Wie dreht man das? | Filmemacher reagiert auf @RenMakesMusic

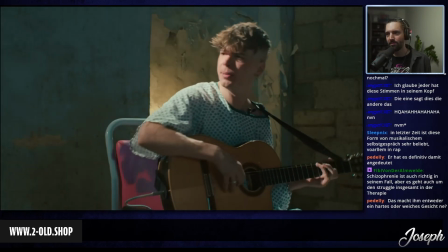A battle with the subconscious. Eminem did it. Played on guitar. Plan B did it.
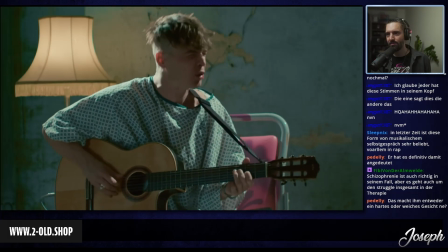Man, you're not original. You criminal rip-off artist.
Also, es ist wirklich schön, wie diese ganzen Unsicherheiten, die man doch mit sich hat, kann man natürlich auch so lesen, wie Angst schon geschrieben hat, da gegeneinander ausgespielt werden.
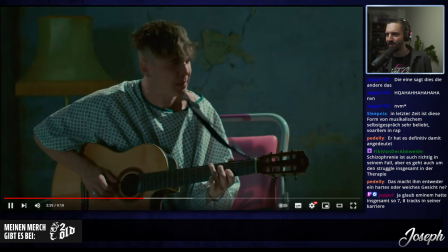The pinnacle of your success is stealing other people's material. Ren, mate, we've heard it all before.
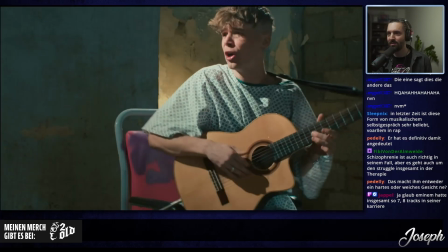She sells seashells on the seashore. Fuck you. I don't need you. I don't need to hear this.
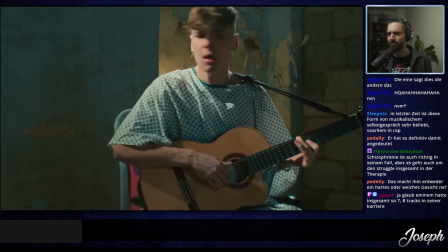Cause I'm fine by myself. I'm a genius. And I will be great. And I will make waves.
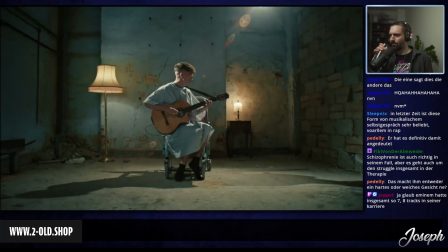And I'll shake up the whole world beneath us. That's right. Speak your truth. Your fucking God complex leaks out of you.
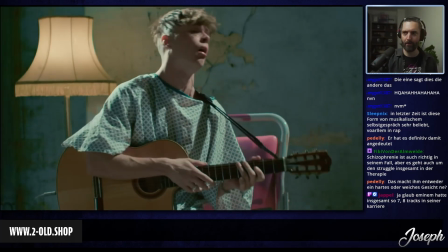It's refreshing to ask for you. Say it instead of downplay it. Music is all about the creative process.
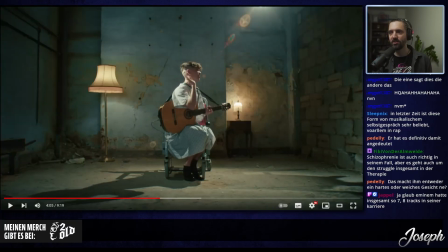And if people can find something to relate to within that, then that's...
Das ist so schwer. Was er jetzt gerade macht, im Playback zu machen. Das ist ja ein Playback. Er performt ja zu einem Playback.
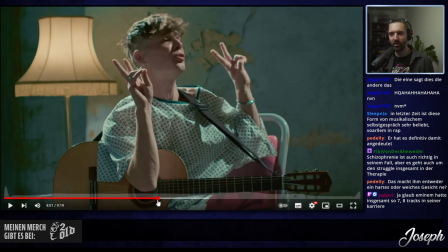Und gesprochenes Wort ohne Takt, lippensynchron hinzukriegen, selbst wenn du es selber gesprochen hast, wenn das mehrere Sätze sind, ist es echt schwierig.
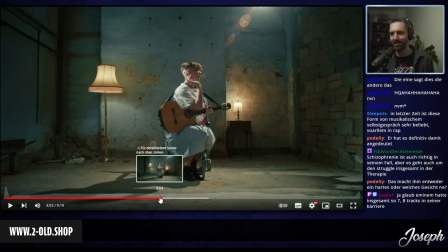Vielleicht haben sie auch deshalb so weit weggeschnitten, weil es ein, zweimal nicht ganz gesessen hat und dann versteckt sich das ein bisschen mehr. Aber es ist super schwierig.
Something to relate to within that, then that's just a bonus.
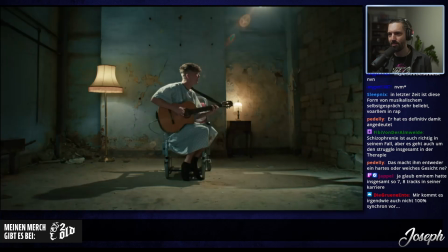Fuck you, I'ma fucking kill you, Ren. Well, fucking kill me then, let's fucking have you, Ren. I'ma do it, watch me prove it.
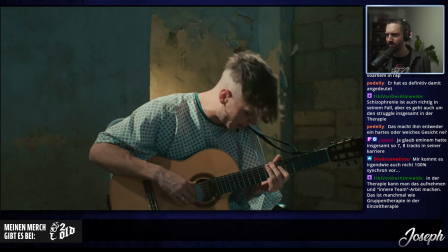Who are you to doubt my music? Cause I call the shots, I choose if you die. Yeah, I call the shots and so I choose who survives.
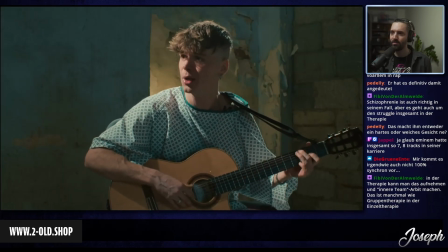I'll tie you up in knots when I lock you inside.
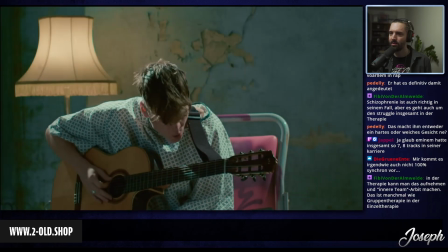Newsflash. I was created at the dawn of creation. I am temptation.
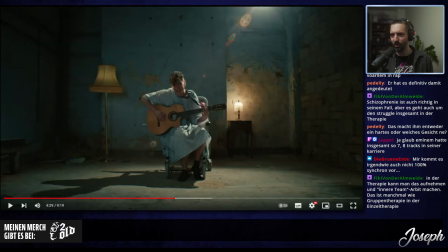I am the snake.
Ja, also, ich hätte gern noch mehr mit dem Licht, also, da geht noch so viel mehr.
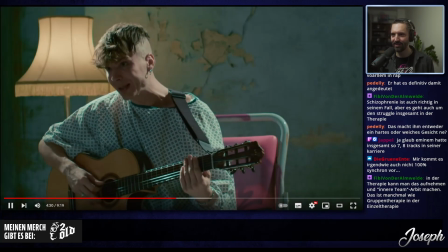Ich kann Eden, I am the reason for treason, beheading all kings.
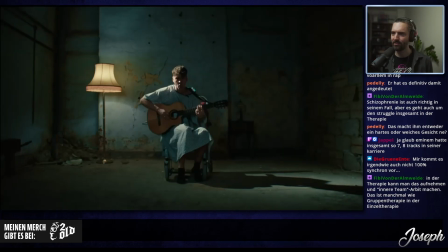I am sin, with no rhyme or reason. Son of the morning, Lucifer, Antichrist.
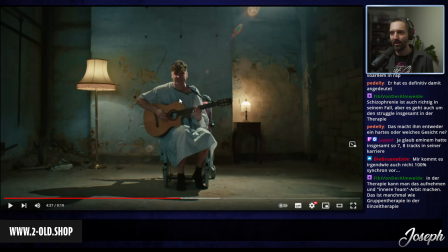Jetzt passiert endlich mal was. Also finde ich ganz schön. Wir haben noch eine Ebene. Jetzt haben wir mal einen Zoom, wahrscheinlich digital, aber jetzt kommt mit den Lichtern mal ein bisschen mehr Bewegung rein.
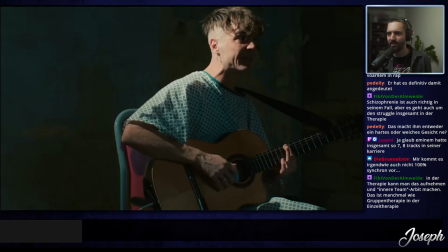Father of lies, Mephistopheles, truth in a blender, deceitful pretender, the banished avenger, the righteous surrender.
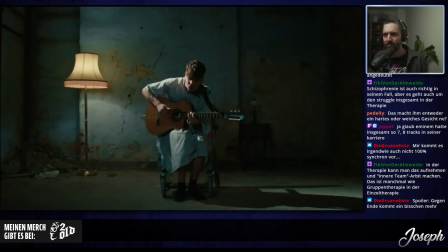Ja, es wird immer dunkler, ne?
Standing in front of my solar eclipse, my name is stitched to your lips, so you see, I won't bow to the will of a mortal, feeble and normal.
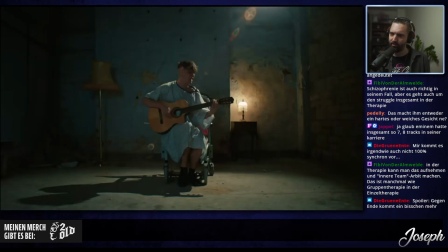You wanna kill me, I'm eternal and mortal. I live in every decision that catalyzes chaos, that causes division.
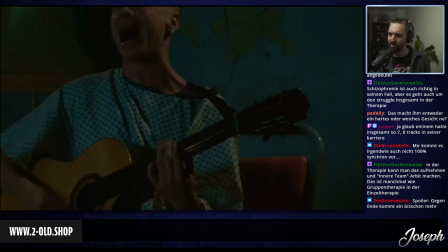I live inside death, the beginning of end. I am you, you are me, I am you, friend.
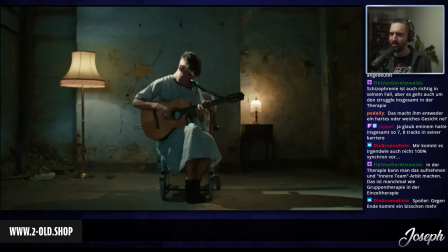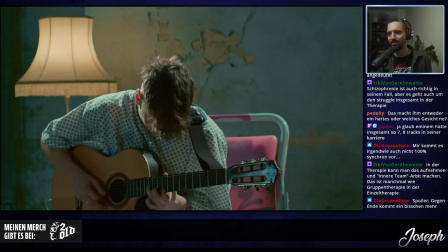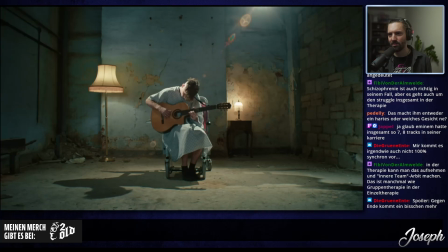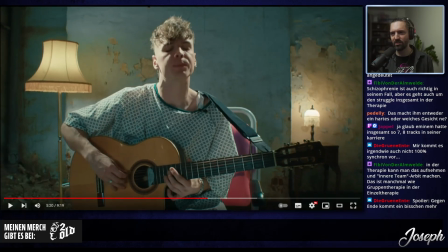Ist das sogar live? Das kann, also ich kann es mir nicht vorstellen, wenn es am Anfang diesen einen Cut gab, also weil er, ne, weil einmal gerade diese nicht ganz so sauberen Töne mit drin waren. Und ich glaube, hier ist ein Mikrofon. Aber vielleicht haben sie einfach mehrfach performt, weil diese eine Stelle klang so gecuttet da am Anfang. Das kriegt man mit der Stimme nicht hin. Kann ich mir nicht vorstellen.
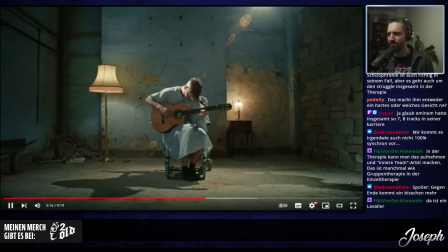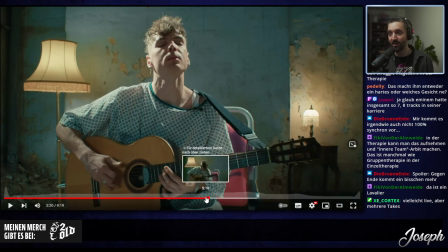Jetzt wackelt die Kamera auch das erste Mal. Das ist nicht ganz spannend. Wir haben die ganze Zeit ja feste Kameras gehabt, jetzt kommt Bewegung rein.
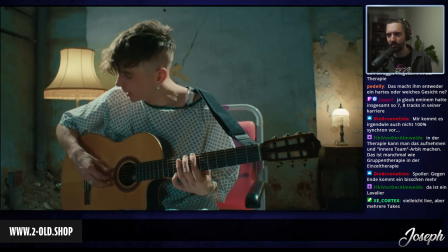Hi Ren, I've been taking some time to be distant. I've been taking some time to be still.
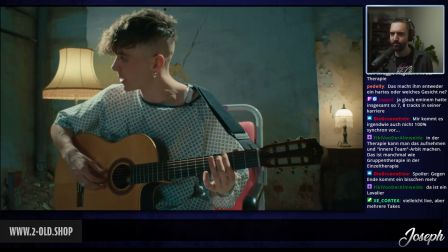I've been taking some time to be by myself and I've spent half my life ill.
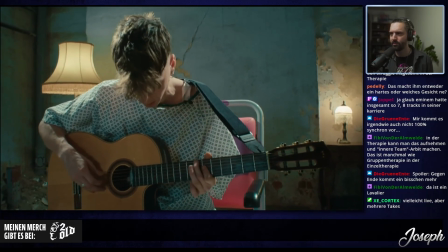But just as sure as the tide starts turning, just as sure as the night has dawned,
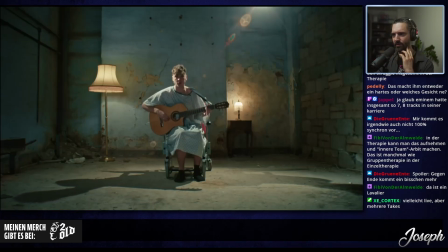just as sure as the rainfall soon runs dry when you stand in an eye of a storm.
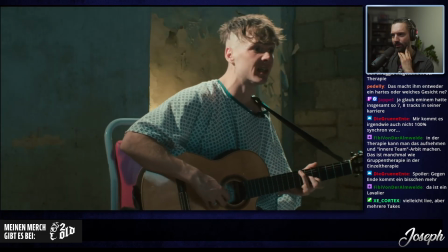I was made to be tested and twisted. I was made to be broken and beat.
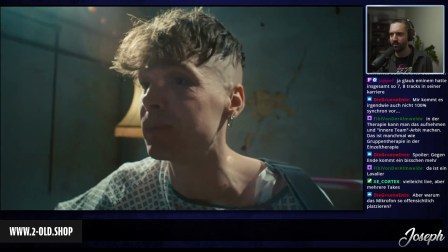I was made by his hand, it's all part of his plan that I stand on my own two feet.
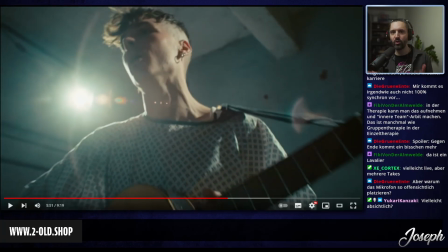Warum ist das Mikrofon so offensichtlich platziert? Also, du, wenn du das live wirklich machst, dann willst du auch, dass man merkt, dass es live ist. Also eigentlich ist es ziemlich versteckt platziert. Man würde es eigentlich noch offensichtlicher machen, damit das Publikum auch weiß, der hat es wirklich performt.
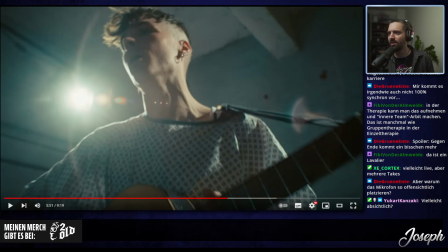Genau, mit Sicherheit genau das, was Grüne Ente gerade schreibt, Cortex gerade schreibt.